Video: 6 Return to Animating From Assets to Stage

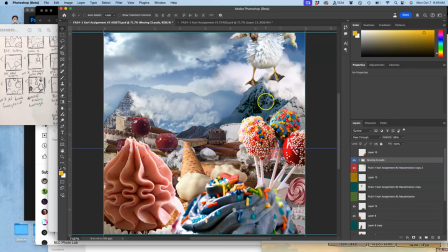All I did was build this one, but it's a new asset. and I move my clouds a little bit so now what do I do I go to my top most visible layer and I hold down option holding down option is important so that it's non-destructive when I merge and I go
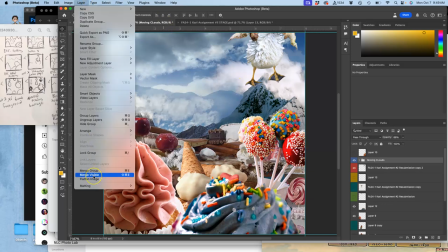to layer merge visible by
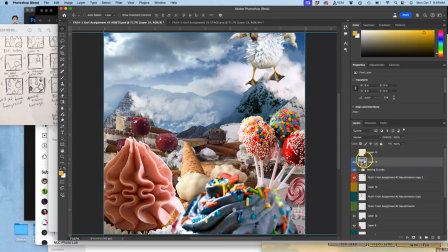holding down option and doing layer merge visible it gives me a combined layer at the very top I hit command a or select all to select it all I can go to edit copy or command c to copy it all onto the clipboard and then I click on
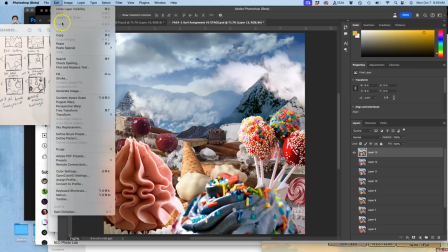my stage and then I go to edit paste or command v to paste it all in
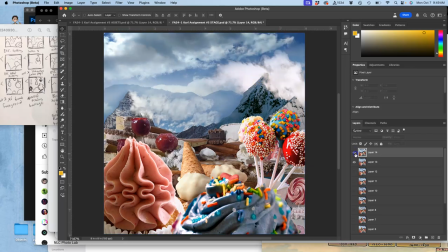and now I see the clouds have moved and my creature is now dropping above the cake pops okay next I go back to my assets and I hit command D to deselect because if I don't hit
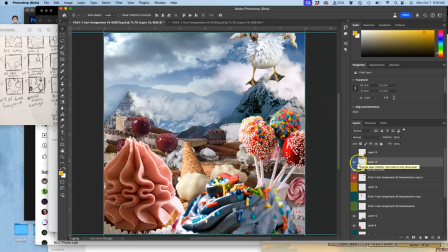deselect and then I try to delete this layer it will just empty out the layer and then I'll have a lot of empty layers that are really frustrating so I hit command D and then I can delete that whole merged layer and now I'm ready to build my next frame so I'm going
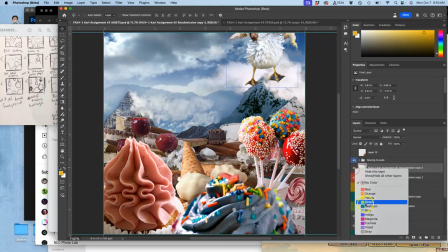to duplicate my hero asset guy and
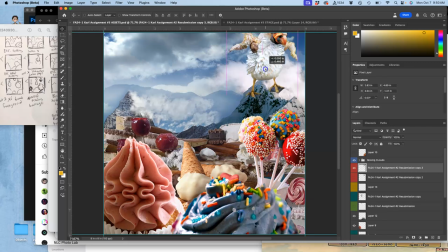I'm going to move him down holding down shift pretty far all the way down to here right and now i'm going to take those cake pops which
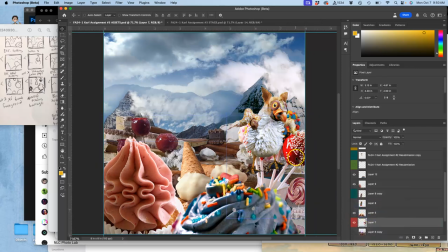are here i'm going to mark them red because they move with this character and i'm going to move them down the same amount so it's like he's hitting them and then just like i did before with my little action lines i'm now going to simply
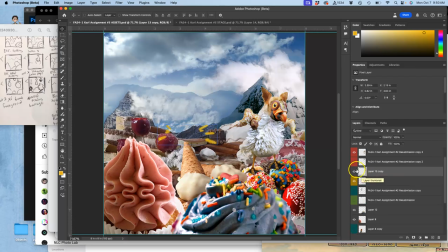duplicate those i'll mark them as yellow again and now i'll just move those to here and maybe make them a little bit bigger you have control of all the pixels right
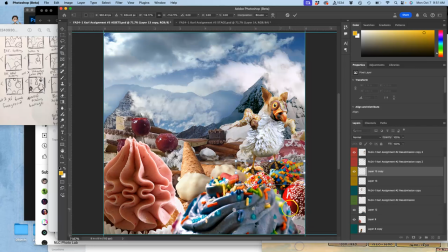and now i'm going to flip them vertically so they look a little different and again that's really subtle but as these things happen over and over that's going to work well the other reason i like to have assets next to stage is i can always go back and remind myself okay wait a minute
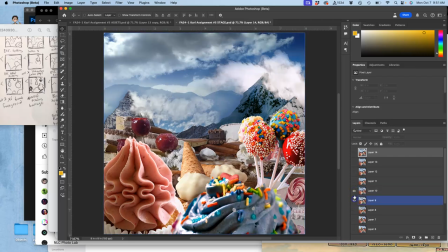what did i do with that background when did it shake so
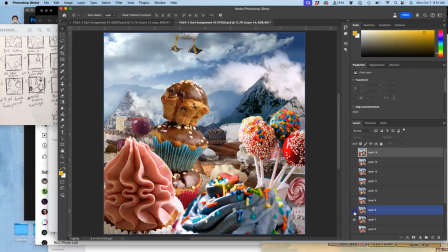it looks like it didn't shake here when they made contact it shook right after like an aftershock
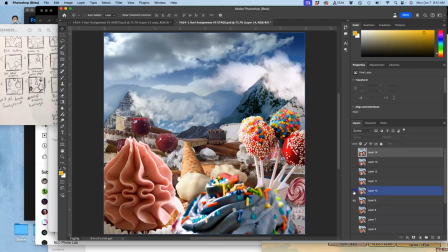so that you see that difference so i'm going to play with that not in this frame but in the next frame all right so now i've got my next frame set up but you know what
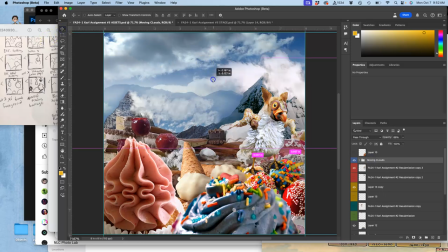i didn't do i didn't move the clouds so i need to move the clouds so you start thinking through you know all these kind of steps